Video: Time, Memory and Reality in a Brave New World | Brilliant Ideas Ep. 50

so that the occasion is, if you like, passing through the movie, whereas life is kind of going on around them, and he's as interested in all those peripheral things as he is in the central action.
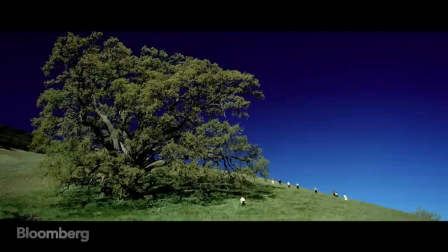What you have is basically a film, you know, but a film is only a part of the scenario, so to speak.
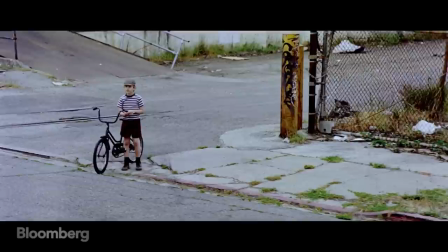There's always a meta-language, you know, that we shall call exhibition, you know.
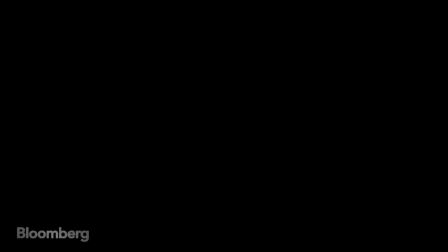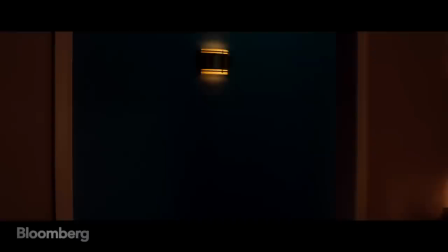The past comes back to haunt us in another of Philippe's films.
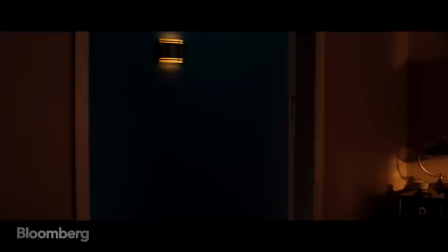It goes to extraordinary lengths to recreate one of the most iconic figures of the 20th century.
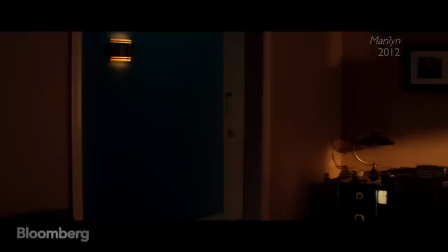The vestibule is lit by two brass sconces.
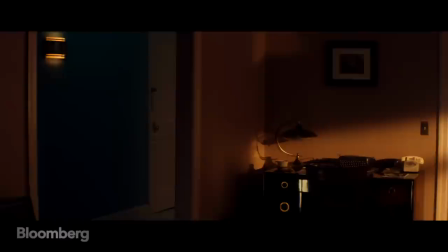The walls are covered by Jamestown blue wallpaper.
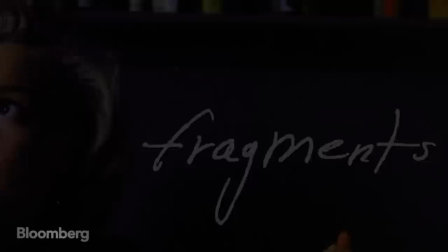One door leads to the hallway, One door to a closet.
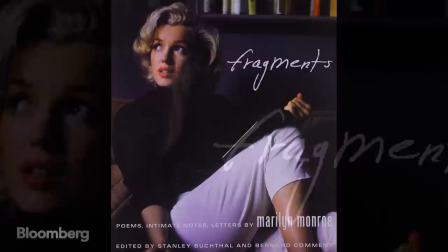When Fragments, a collection of Marilyn's personal notes and letters, was published,
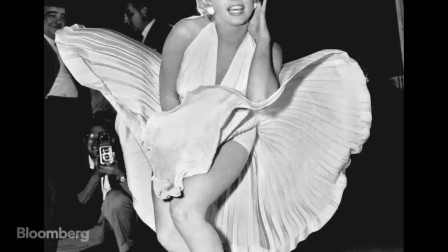Philippe wanted to explore the difference between the private person it revealed and the instantly recognizable public persona we all know. And I was fascinated by the text and I thought it's interesting because it's maybe the first time that an image killed its owner,
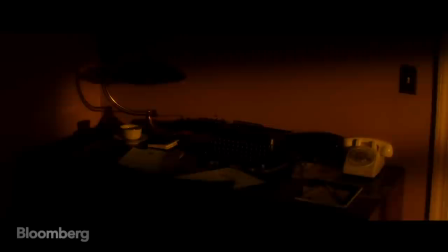you know, its subject, no? And I was fascinated by the handwriting and could we, in fact, produce a machine that will write like her?
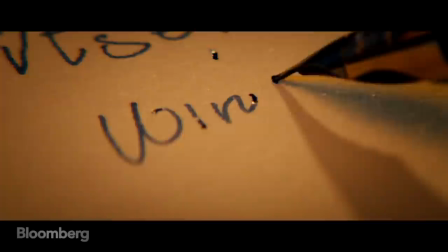Set in the Waldorf Astoria in New York, a hotel where the star often stayed,
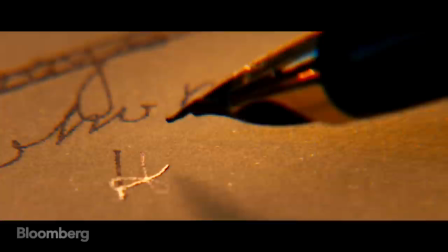it features a handwriting machine and voice reconstruction to conjure up her presence.
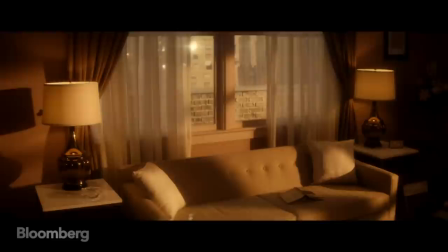Under one of the windows, an open book lies on a beige sofa.
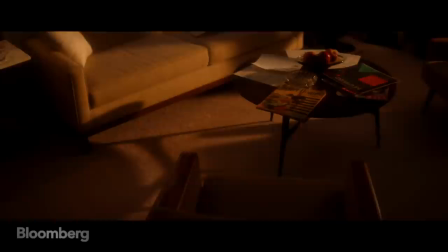and a few magazines on a walnut coffee table.
You want to believe that it's her.
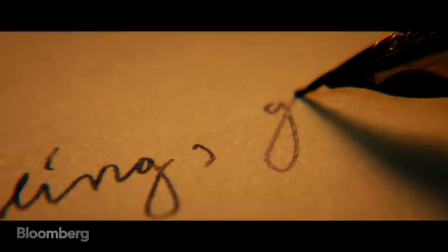In fact, you understand, at the end, it's sort of a mechanical structure, and the voice is really hard, the handwriting is there, but then you understand it's a machine, so it becomes a bit spooky, you know? To make somebody alive again, it's like Frankenstein, you know?
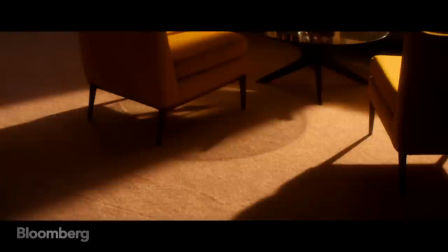Before the shooting, we actually had a clear variant. The time to shoot the ghost, you know, so that's why the clear orient and all these things were important to me, to try to bring that kind of like a
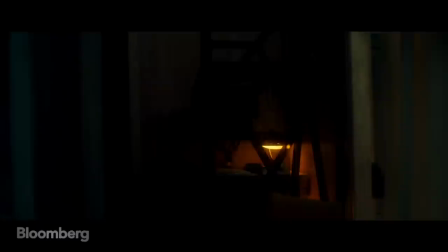ghost in the machine kind of thing.
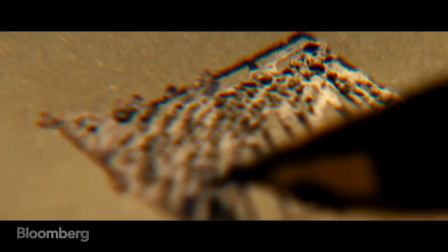I've often thought of his work also kind of operating with what I would call peripheral vision.
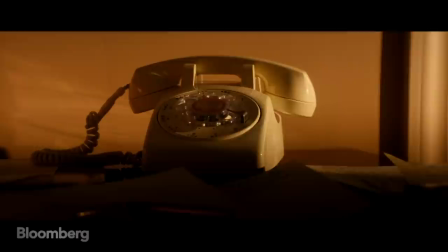There's often, like in the case of the Marilyn video, where you never see the subject.
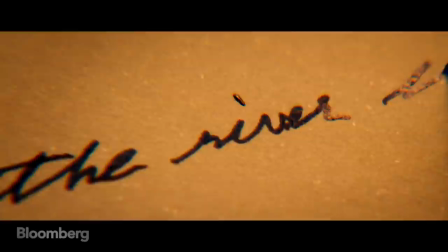The subject is only thought about, spoken about, recorded, but the presence is never visually there,
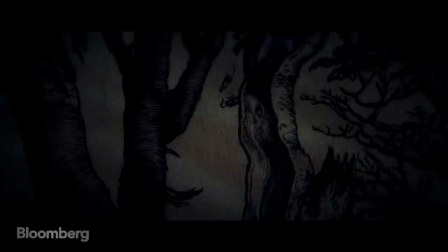and I think that that haunting is at the presence of much of his work.
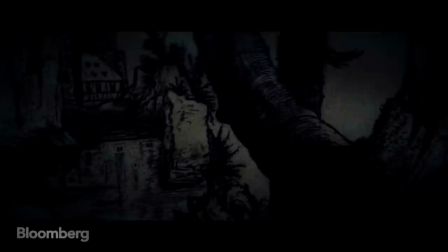There's a sort of emptiness there, but it's to do with the unknowability of the real person.
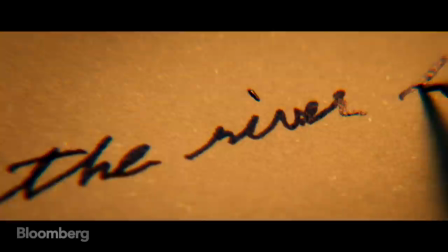You think you're in this hotel apartment, and the rain is falling outside, and we hear Marilyn, we hear the phone going, but no-one ever answers. There's this sense of, if you like, introspection, even though we don't see the subject ever. And there's this sense of impending, something impending.
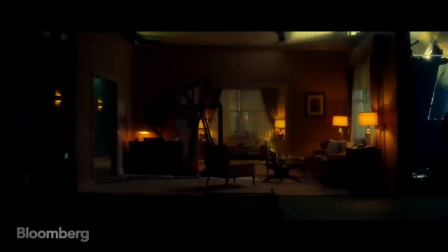And eventually the camera pulls back on a track and you realise that you're not in this space,
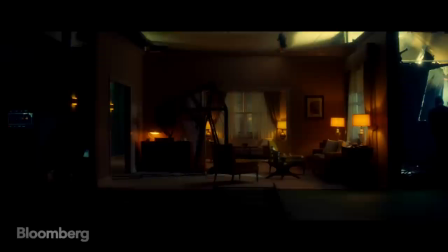you're in a completely fabricated apartment. He destroys the illusion. but that too is an illusion and it keeps going on flip-flopping between the real and the not real.